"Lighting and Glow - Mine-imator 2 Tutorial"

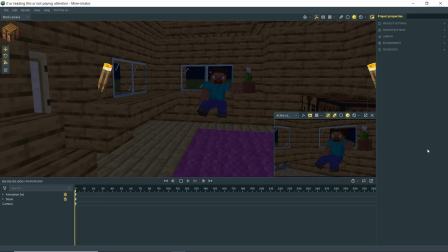(0:00)
Why hello there, Anxious Cynic, back again, and... oh, hang on, no. Why hello there, Anxious Cynic here, back for another Mine-imator 2 tutorial, and today we're going to be covering lighting and glow. So I've got this scene here, and I've made it nighttime so that we can focus on actual lighting sources instead of just using the sun.
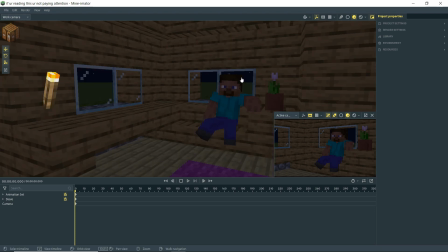(0:16)
So one thing I want to do, though, is actually add a light source to this scene in terms of visually.
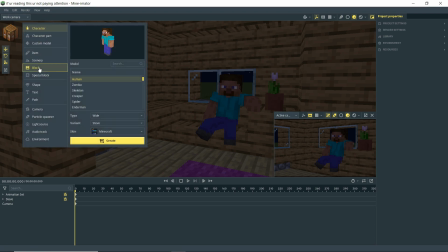(0:21)
So I'm going to go over here, I'm going to go to our blocks, and I'm going to type in redstone. I'm going to go to a lamp, and I want it to be lit, so I'm going to click the lit option.
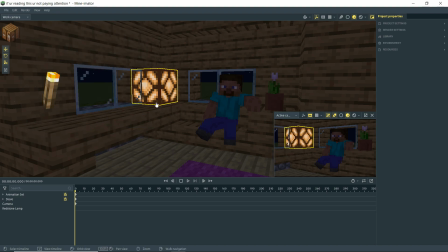(0:31)
You can see it changed there, create, and I'm going to slap it up here.
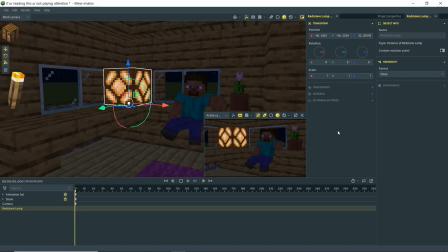(0:35)
This is kind of too big looking, you know, obviously it's going to be big like this in Minecraft, but in Mine-imator I can make it smaller, so I actually want to make it like a small little lamp there. And I think that's a good enough placement, we'll just leave it right there. Okay, so now that that's set up, I'm going to go ahead and turn on rendering.
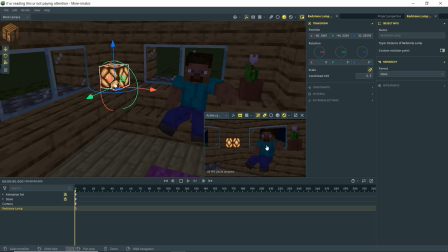(0:52)
And you'll see, since we don't have any real lights or anything in our scene, nothing changed here. And this isn't really going to emit any light. We can go over here to our material tab, I go down here, and we have emissive. And if I turn this up, you'll see that it gets brighter, but it doesn't really seem to actually emit any light.
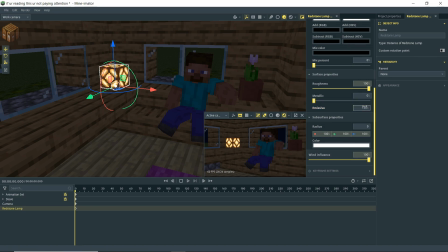(1:12)
So I'm just gonna make this, let's see, well, let's go, maybe 150, is that too much? Maybe 100? Oh no, I think maybe 125 is gonna look good, but we'll leave it there for now. All right, so now we're gonna bring in an actual light source.
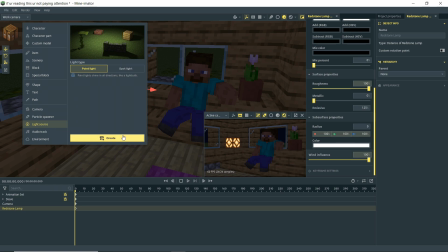(1:23)
So we're gonna go down here to light source, believe it or not. We're gonna create a point light, and it's here in our scene.
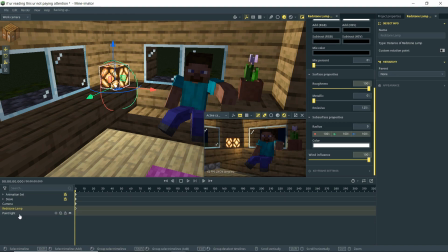(1:30)
I'm just gonna plop it up here because I want this light to represent the light coming from this lamp here.
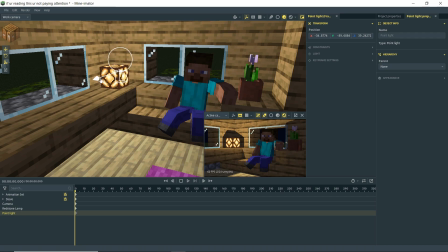(1:35)
And I'm just gonna try to position it. Now, first of all, we've got this lamp here creating shadows. It's a light source. We don't want it to create shadows. So I'm gonna click on it. I'm gonna go over here to the appearances tab, and we're gonna turn off cast shadows, and bada bing, bada boom, it looks like a light source.
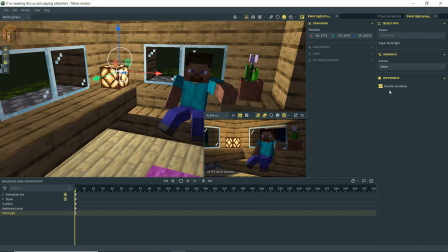(1:53)
Now with our light selected, you can see over here in the appearance tab, we have render shadows, and I can turn that on or off. It's on by default, and we actually do want this light to render shadows, so I'm gonna leave it on. You can see the effect there where it's not casting shadows, it is casting shadows.
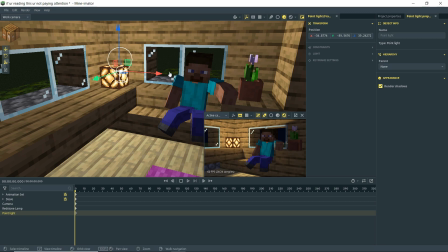(2:06)
This is more realistic, obviously, but there are uses for not rendering shadows from a light source, but we might get into a little bit later or something. All right, so with this light selected, I'm going to go over here to the light tab. I'm going to change the color because this is kind of a yellow hue and this light is white.
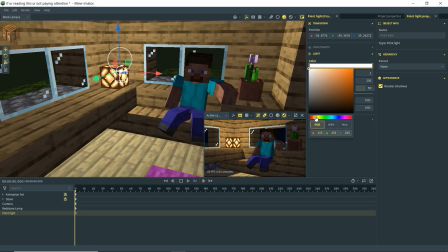(2:22)
So we want to make this kind of an orangish yellow or something in there.
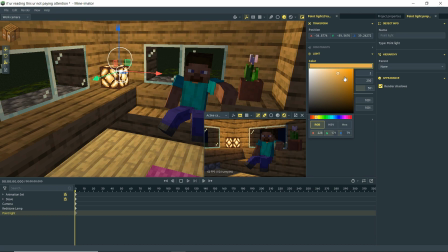(2:27)
And we're gonna kind of bring it in. Like you can see how it's changing the color of the light there. And I just want to get it to where it kind of matches the hue of the texture there. And then of course we have our other options here for the size, and the size of the light is going to kind of determine the sharpness of the shadows.
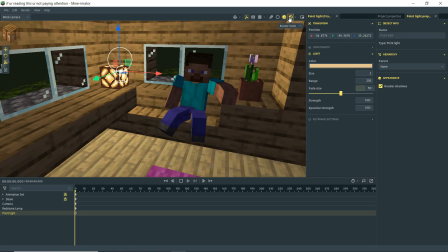(2:43)
So let me actually get rid of this for now. Let's turn this rendering on so we can see a little bit better here.
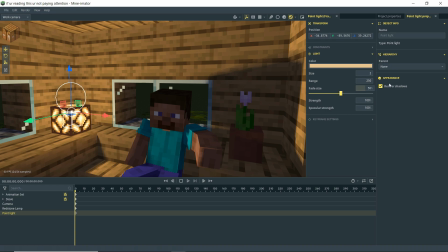(2:50)
And you can see the shadows here of Steve right there. It's kind of soft, so let's turn this down to zero and you'll see that the shadows are sharp. So the bigger the light source, the more soft the shadows are going to be. I think 2 actually is probably a decent number for this.
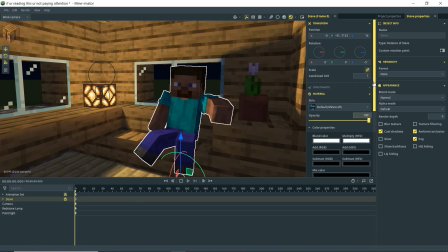(3:06)
Now another thing we need to adjust here maybe is Steve. I think we may still have some of the subsurface properties. Yeah, it's at 1, so if I turn that to 0, you'll see that Steve is kind of a little bit more flatly shaded.
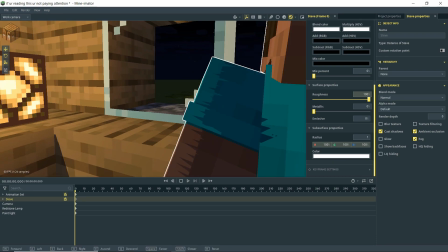(3:20)
But if I go back to 1 where we had it, you'll see we get a little bit of light bleed. We're getting a little bit of that kind of edge rim light on them,
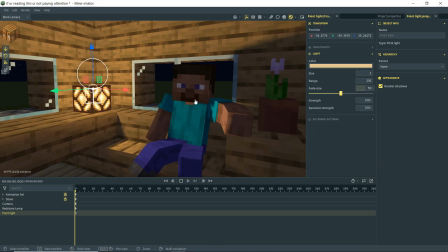(3:27)
and that's probably what we want. So before I go and tweak more of these settings here, I'm gonna finish adding more light sources to our scene because I feel like it needs a bit more.
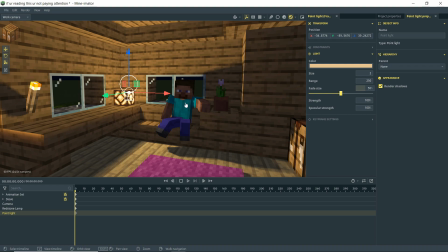(3:35)
Typically a scene will have a kind of at least like a bare minimum of a 3-point light source setup.
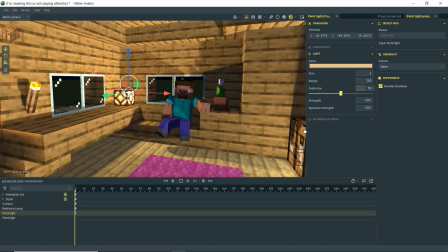(3:42)
So I'm gonna go ahead and add another point light to our scene here. I'm gonna put it over here because as you can see in our scene we have 2 torches.
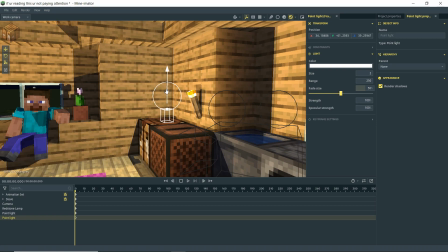(3:50)
Now if they're not on camera, then we don't really have to worry about the fact that there's 2 torches, but since we got them, we're going to use those as reference for lights in our scene.
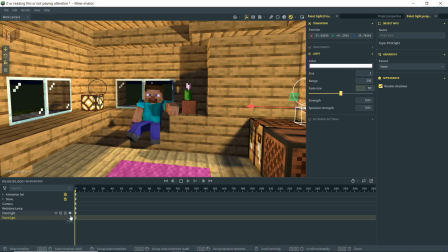(3:59)
And basically this one, we want to create a fill light, F-I-L-L, fill.
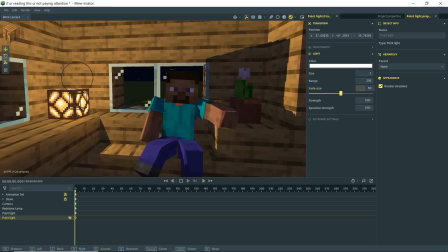(4:07)
If you see here, this is kind of what I'm going to consider my key light. Maybe you would consider this a rim light, I'm not sure.
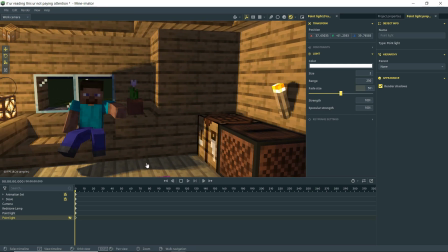(4:14)
But without going into technical terms like that, let's just move back on over here.
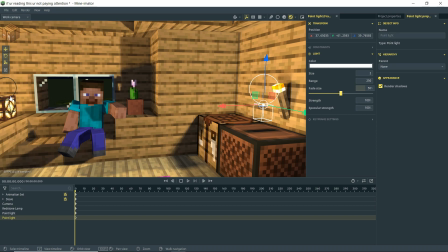(4:18)
And what we want is to have this kind of be our main light source that's casting that, since it's going to be in our shot.
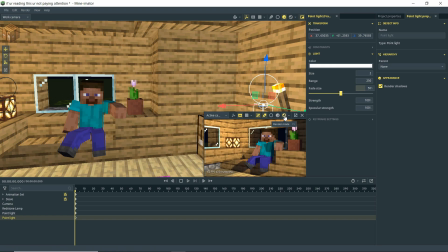(4:26)
Let me bring our camera back up. You can see this is the light in our shot. So let's put on rendering here, and you can see that this is actually way too bright.
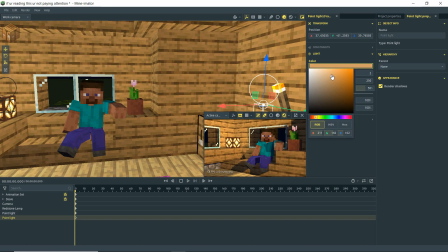(4:33)
So we also want to make this one kind of a hue, and we don't want this one to be so affecting in our scene. I'm going to consider this to be kind of a fill light where I want it to just fill in those shadows.
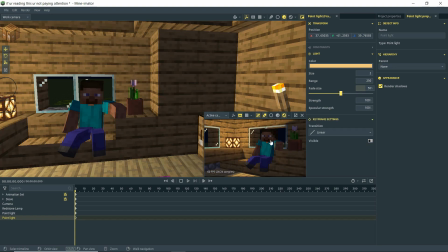(4:45)
So if I make this invisible, you see how we have all this darkness here, and that might be realistic for only having this one light source, but for this particular shot, I may want it to be a little more evenly lit. So I'm going to turn this on.
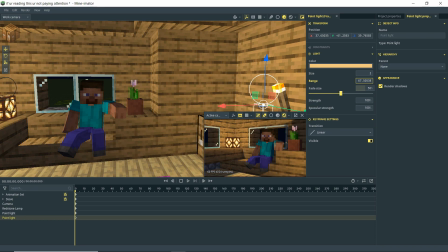(4:57)
I'm going to reduce the range a bit. I don't want it affecting so far over, maybe something like that where it's just kind of reaching Steve's arm there. I can turn the strength down just a bit. Maybe we'll make it about 50, and you know, we can keep adjusting some of these settings here.
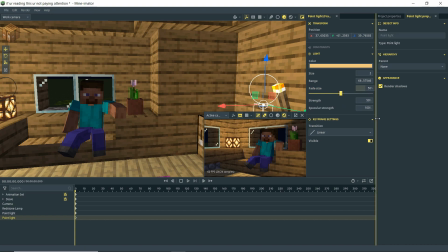(5:17)
Our fade size, we want to kind of just get this where we want it to be for the type of light we need in our scene here. I'm okay with that for the moment. So now we've got a little bit more of an evenly lit scene, but Steve's face is kind of just not really popping for me.
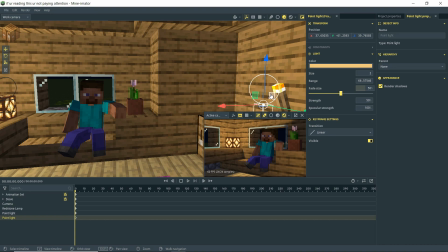(5:32)
So what I want to do is actually duplicate this. I'm going to hit Control D, and you'll see that we now have two lights overlapping there.
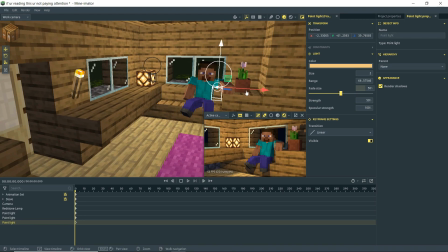(5:39)
If I move one, you'll see we just created two lights there. And we have this other torch, so I'm going to use it as a reference as well.
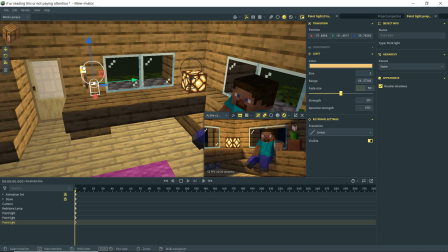(5:45)
Move this over. And it doesn't really have to be like in line with it because these torches are not in the shot right now. So I can move this around until I get the lighting that I want on my Steve. And we've got a lot of overlapping shadows and things happening. So let's see what happens if I turn off render shadows on this one. And it looks okay.
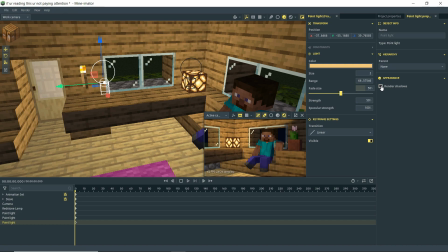(6:03)
We can determine whether we want those shadows to show or not. You can see it's kind of making shadows cast from our glass over there. I'm not really sure I'm digging it, but I'll leave the shadows on for now. We'll see what we're working with. And I'm just going to move this around in the scene, kind of figure out where I want things to be.
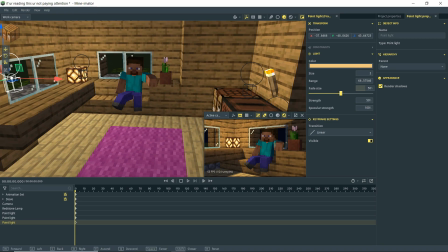(6:21)
I want my shadows to look good if I'm going to be casting them. And we can adjust this range here.
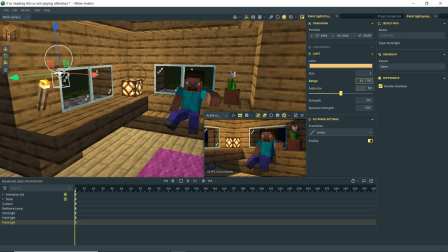(6:26)
Once again, we may want it to be a little subtle. Let's just make this about 80, and then we can up this fade size so it's not quite as harsh on the whole scene there. Something like so. And then if we get rid of this, we can see that we're just kind of filling in Steve's face a little bit with the light.
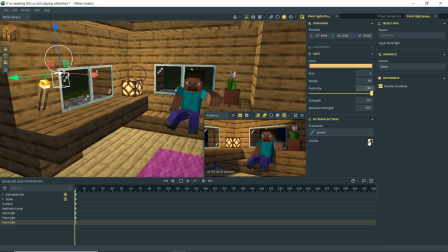(6:44)
So for this scene, you know, it's kind of a dimly lit cabin here, so I don't really mind this look too much. Maybe it's not quite polished, but we'll say that that's what we want. And what I do want to add though is like the outside here is a little bit lifeless, so I'm going to go up here and add a new light source.
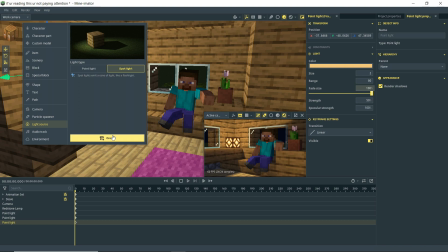(7:02)
I'm going to just try maybe a point light or a spotlight. Wow, I just set the complete opposite one when it was a 50-50 chance.
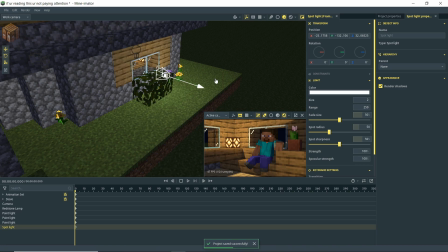(7:09)
And we're going to actually come out, and this is going to be our moon, essentially.
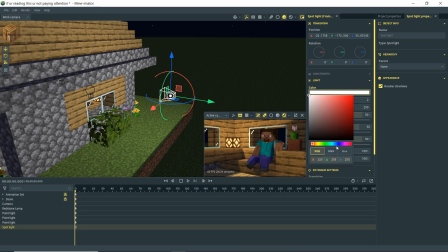(7:14)
So let's go over here. The moon isn't really a blue color, but when it comes to movie magic, it's blue.
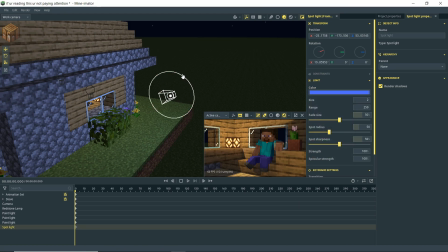(7:21)
So let's just make it a blue right there. Kind of angle it down.
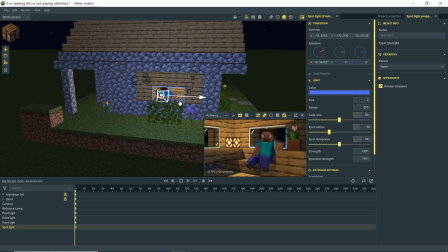(7:25)
Let's see where we are in our scene here. We got to figure out where we want this to cast.
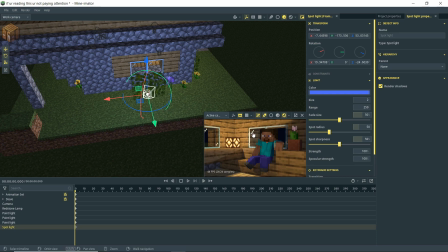(7:30)
So let's just kind of play with it here. I want to see it here. It'd be nice to see it here, but I don't really want to add too many lights into our scene.
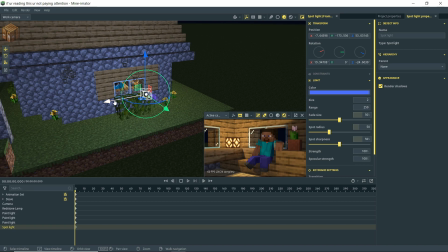(7:38)
Having four is already going to affect our rendering times and the performance of Mine-imator, so the fewer lights you can use really is better. So do more daytime scenes so you don't have to light everything manually. Anyway, so now we can see that we're getting a little bit of life here on the window.
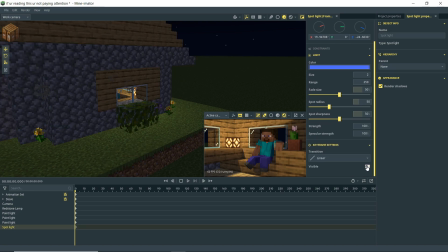(7:55)
So if I turn this on or off, see how we just got these like kind of dead shadows here?
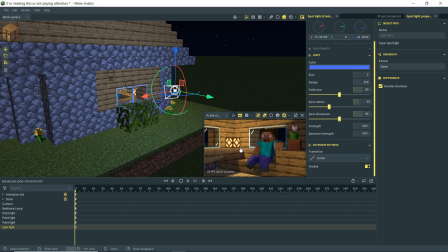(8:01)
Turn that on. Now we've got this nice kind of blue hue coming in, some nice backlighting onto our scene there.